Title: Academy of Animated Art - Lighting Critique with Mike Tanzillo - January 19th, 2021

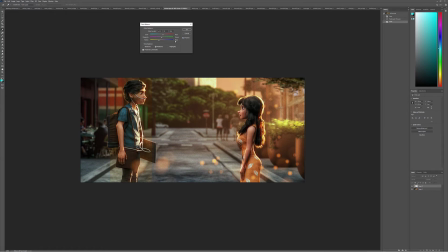[16:31]
So just looking at him, just something along, like, maybe not as much yellow, maybe a little more red. Just like a little bit more warmth in there, I think would help out a lot. And then additionally, you know, it would be kind of cool, like I was mentioning last time,
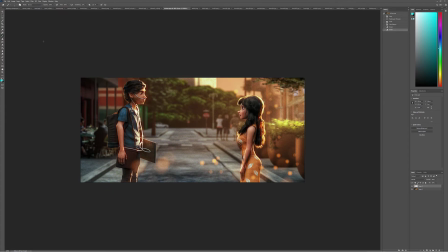[16:48]
and you can, you know, I think it would be cool to get some actual like God rays in here from the sun, just kind of shining down, just like really subtly. And also, like, I know I mentioned this before, but this area under here is super dark.
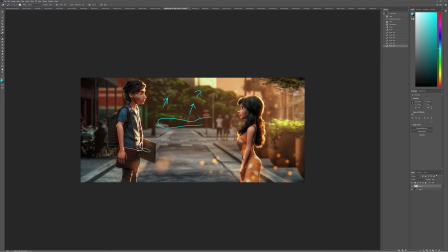[17:03]
The light bouncing up under here is super dark. I think with this time of day, I do feel like there'd be a little more bounce light in there. Last time I'll mention it. If you don't do it in the next iteration, it's totally fine. But I just like, I'm looking at that and it looks crisp.
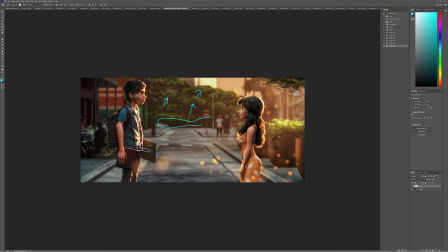[17:18]
What I like to call crunchy or crispy, in that I could see the brights, and that's it. Like everything else is like it feels like there's a photograph that the contrast has been turned up a little bit too much. And it would, yeah, maybe two.
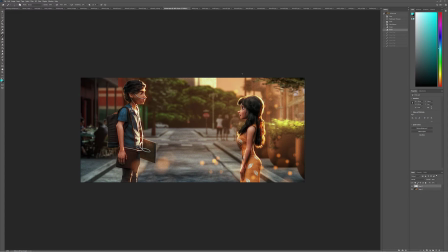[17:37]
No, I was about to give a note, but I'm backing away from it. Okay. But this is like, overall, this is looking really good.
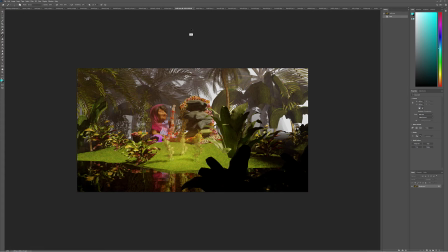[17:45]
All right, Kat. So we've got some new lighting, new all kinds of newness on here. You posted your Pinterest board. I went ahead and pulled in some of the images from that. And the big thing like that I am noticing and that I've been thinking about with this,
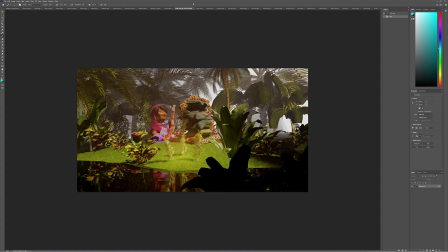[18:03]
so I think that there needs to be a little bit more shader work done. And I'd like to see that in the next iteration. 1 on the character and 2 on the leaves.
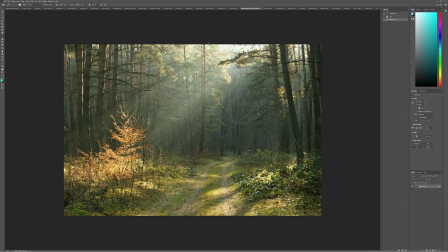[18:12]
We do, looking at some of these references, there is, you know, obviously some darker elements closer to the camera.
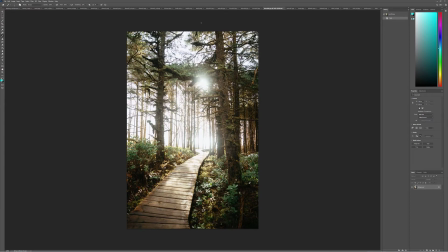[18:20]
But one of the things is the leaves never get super dark, right?
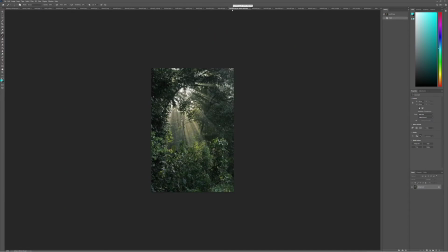[18:25]
Leaves are translucent. Light passes through them. And they never, like, even this in here still has some value in it.
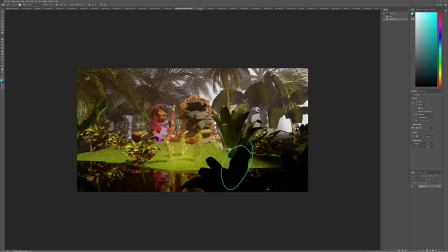[18:33]
So when I'm seeing stuff like this or this, like, I think
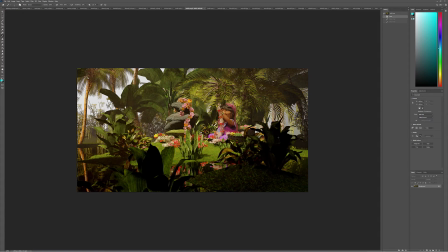[18:41]
that you need some translucency or subsurface scattering on those to really allow that light to penetrate through the leaves, so they start to feel like leaves as opposed to like a harder piece of geometry. Same thing goes with the character a little bit.
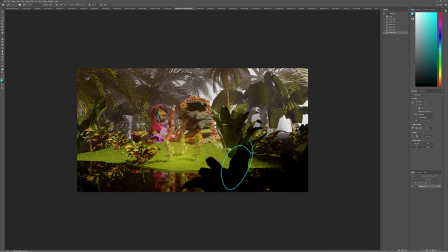[18:56]
So the way that, you know, we've got the line here, and then her shadows getting kind of dark. It makes it feel like she's made out of not skin material, like she's not flesh and blood.
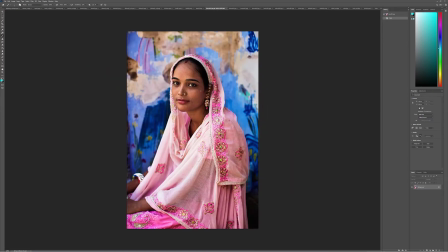[19:08]
And when I was looking at something, like, look at how there's a softness, and this is a little bit of a different lighting scenario, but there's a softness to the transition between the key to the fill,
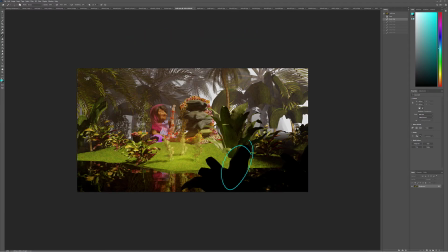[19:22]
and that's because there's some light that penetrates the skin and allows it to scatter, where this is like the skin is either in key or it's in fill.
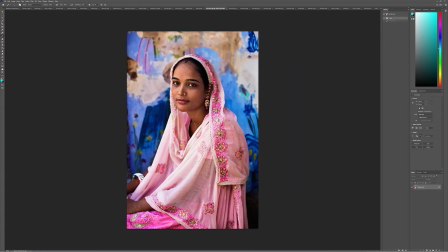[19:29]
So I would challenge you to try and do a pass at the shaders. Additionally, I did it a couple times last week.
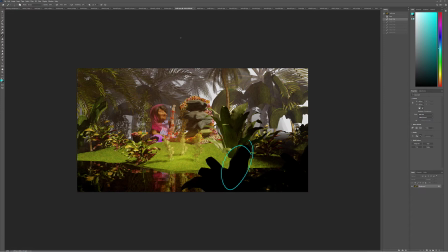[19:39]
At some point this week, it would be great if you could like take just one shot and render out. We did this for a different shot of yours too. Is render out each light individually. So render out the key light and skylight or whatever other lights you're doing. just save them as the light name or the,
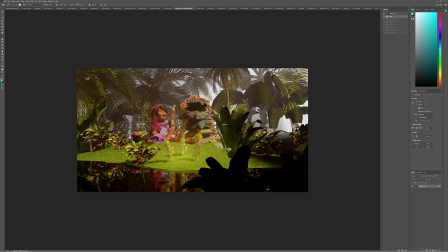[19:59]
like I said, key light, sun, fill, bounce, rim, whatever you're using it for. And then I can kind of assemble those because I want to play around with this a little bit more to really help get the read going. But for you, that plus the shader work is I think a good next step.
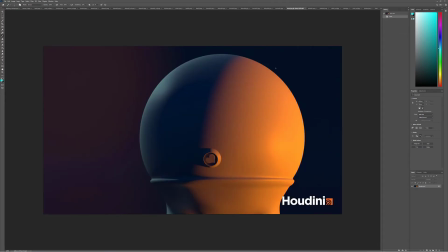[20:16]
Kevin, this was your update. I just want to say this one looks really good. Nicely done job hitting the notes on this.
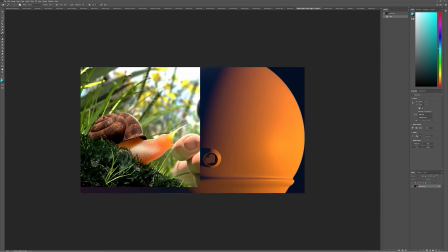[20:24]
I think you're ready to move on to the next iteration. Shibli.
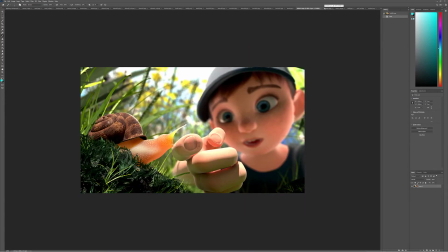[20:29]
So this is really based on your last iteration. I think you've overcorrected, which is totally fine.
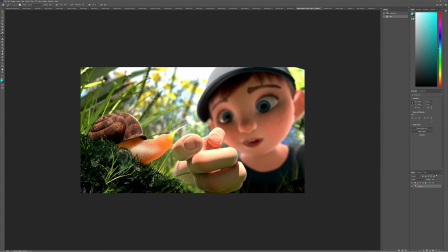[20:36]
I think we can go definitely split the difference more towards your original on the level of subsurface scattering on this on the snail. So a little bit less than this, but it's just a touch more than the last version.
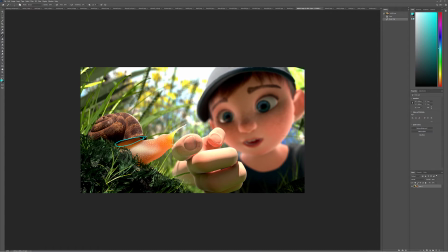[20:50]
Additionally, I'm surprised that I'm not seeing more of this light kind of bouncing around in here and creating a little bit more warmth. It's totally fine. Also, same thing here. Double check your subsurface scattering on your shader because it would be nice
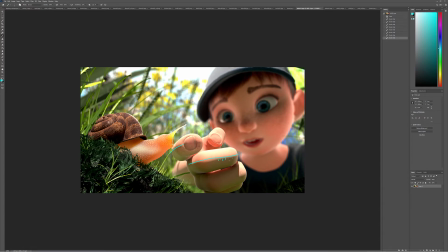[21:05]
to get a little bit of more warmth into these shadows down here. Good job on the desaturation in here. I do think that this will eventually, we should blur this and put this in a little bit of depth of field, just as immediate foreground. And then also watch out for, we've gone a little bit too blue with it.
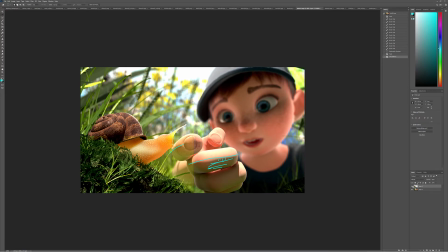[21:25]
So you want to kind of shift back in some yellow values in there in the grass. In terms of the kid, the bounce light's looking really good. I think we can brighten the eyes. Okay. I think we can brighten the eyes up a little bit more.
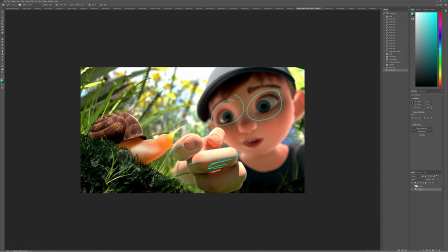[21:42]
And yeah, and I think that should be the next, I think that'll be good for the next iteration. So subsurface here. Wonder why there's no bounce there. A little less blue here. Try and put it out of focus. Check the subsurface on the skin. Maybe up it a little bit so we can get some more warmth in the shadow part of his hand.
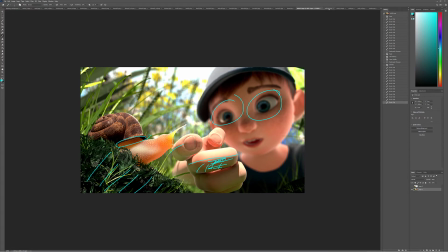[22:01]
More specifically on his hand than anywhere else. All right, in this other version, we've got your reference here.
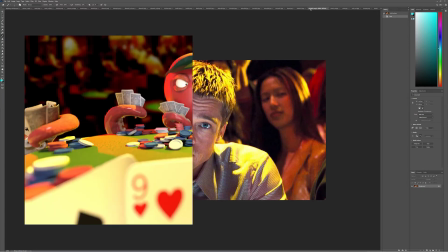[22:08]
Lots of light coming down from the top. A little bit of bounce light coming in here. I think we can kind of, yeah, and yours, they're both kind of even,
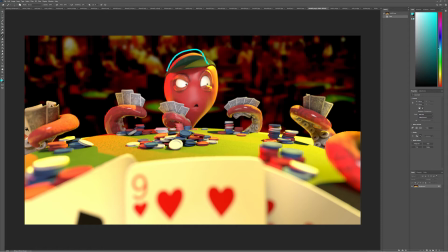[22:16]
if not that light's a little stronger. So I think we can go stronger on top, a little darker in here.
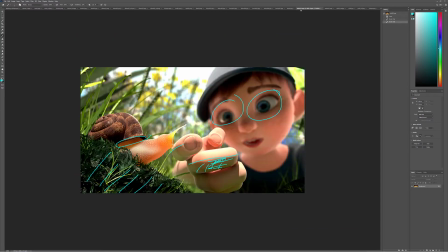[22:21]
And this light feels very frontal. It might just be his face shape. But do
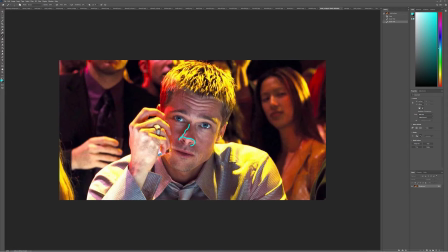[22:29]
you feel how this light, again, it's illuminating under his nose, but not so much the bridge of his nose and then his forehead, which really implies that it's kind of like bounce light coming up.
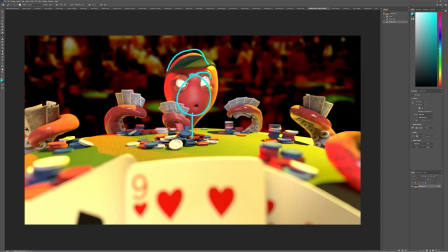[22:37]
So I'm wondering if we can't angle it a little bit more underneath. And then these cards, I would make these darker, make them not get hit by key light, just for a framing element. So there's a darker thing that allows us to focus back here.
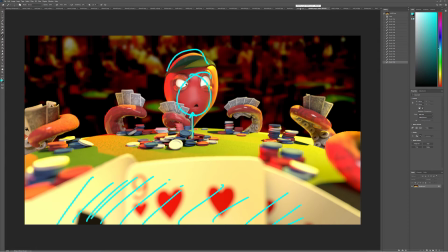[22:53]
And then check other shots from this sequence to see if you can see the tabletop, because the shadows feel very hard edged, and I'm wondering if that's accurate, and B, the amount of yellow light that's now hitting the table is kind of throwing off the color of everything.
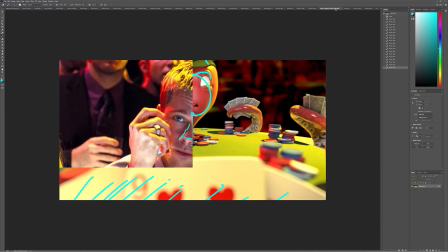[23:12]
And so I'd like to see, kind of a little bit more reference on that before I continue giving notes, if you have it.
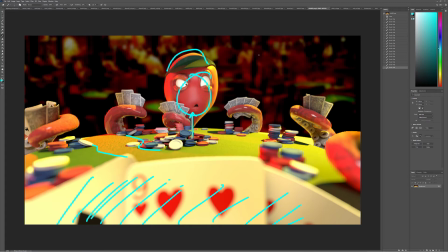[23:19]
And then the one thing to watch out for and stuff like this, and again, I know this isn't necessarily your creation, but if you have a JPEG back there that has clamped values, well, if you have a JPEG that you've darkened in the comp, these lights will kind of get clamped and weird looking.
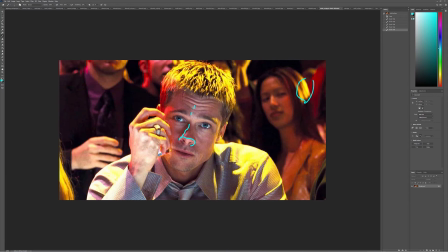[23:36]
So if you compare this to this, do you see how there's specular highlights here, a little bit here?
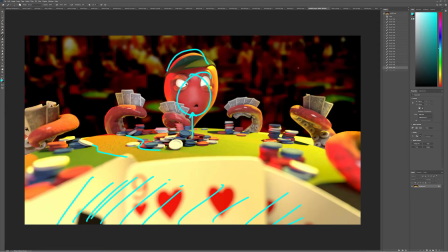[23:43]
When we go back into yours, all that's just been kind of washed away, and it's kind of all midtones. So just something to be aware of. I would consider finding another background image if you can't make the adjustments there. Just something that might be, because it's just weird that it's out of focus and clamped values and stuff.
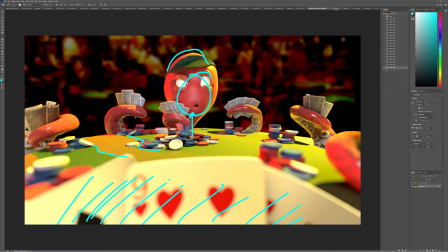[24:03]
It just feels like there's an image, a JPEG back there. So you could even just make it dark back there and just have a slight bit of value. But this level is not giving us the best read.
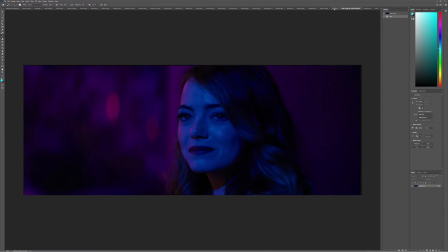[24:20]
All right, next up. So this one I think you're spot on with this. I think it's really beautiful colors, really beautiful fall off.
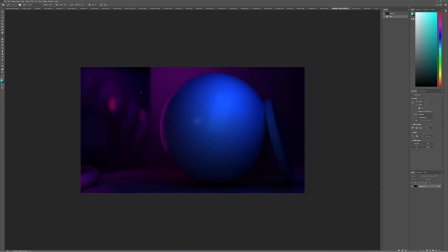[24:27]
You're getting a good understanding of this. It doesn't match exactly the reference. I think that your key light in the middle is a little bit brighter, but for the purposes of this, I think it works out really well. So I would encourage you to move on to the next iteration, the next challenge, the next class, and keep moving forward. So really, really great job there.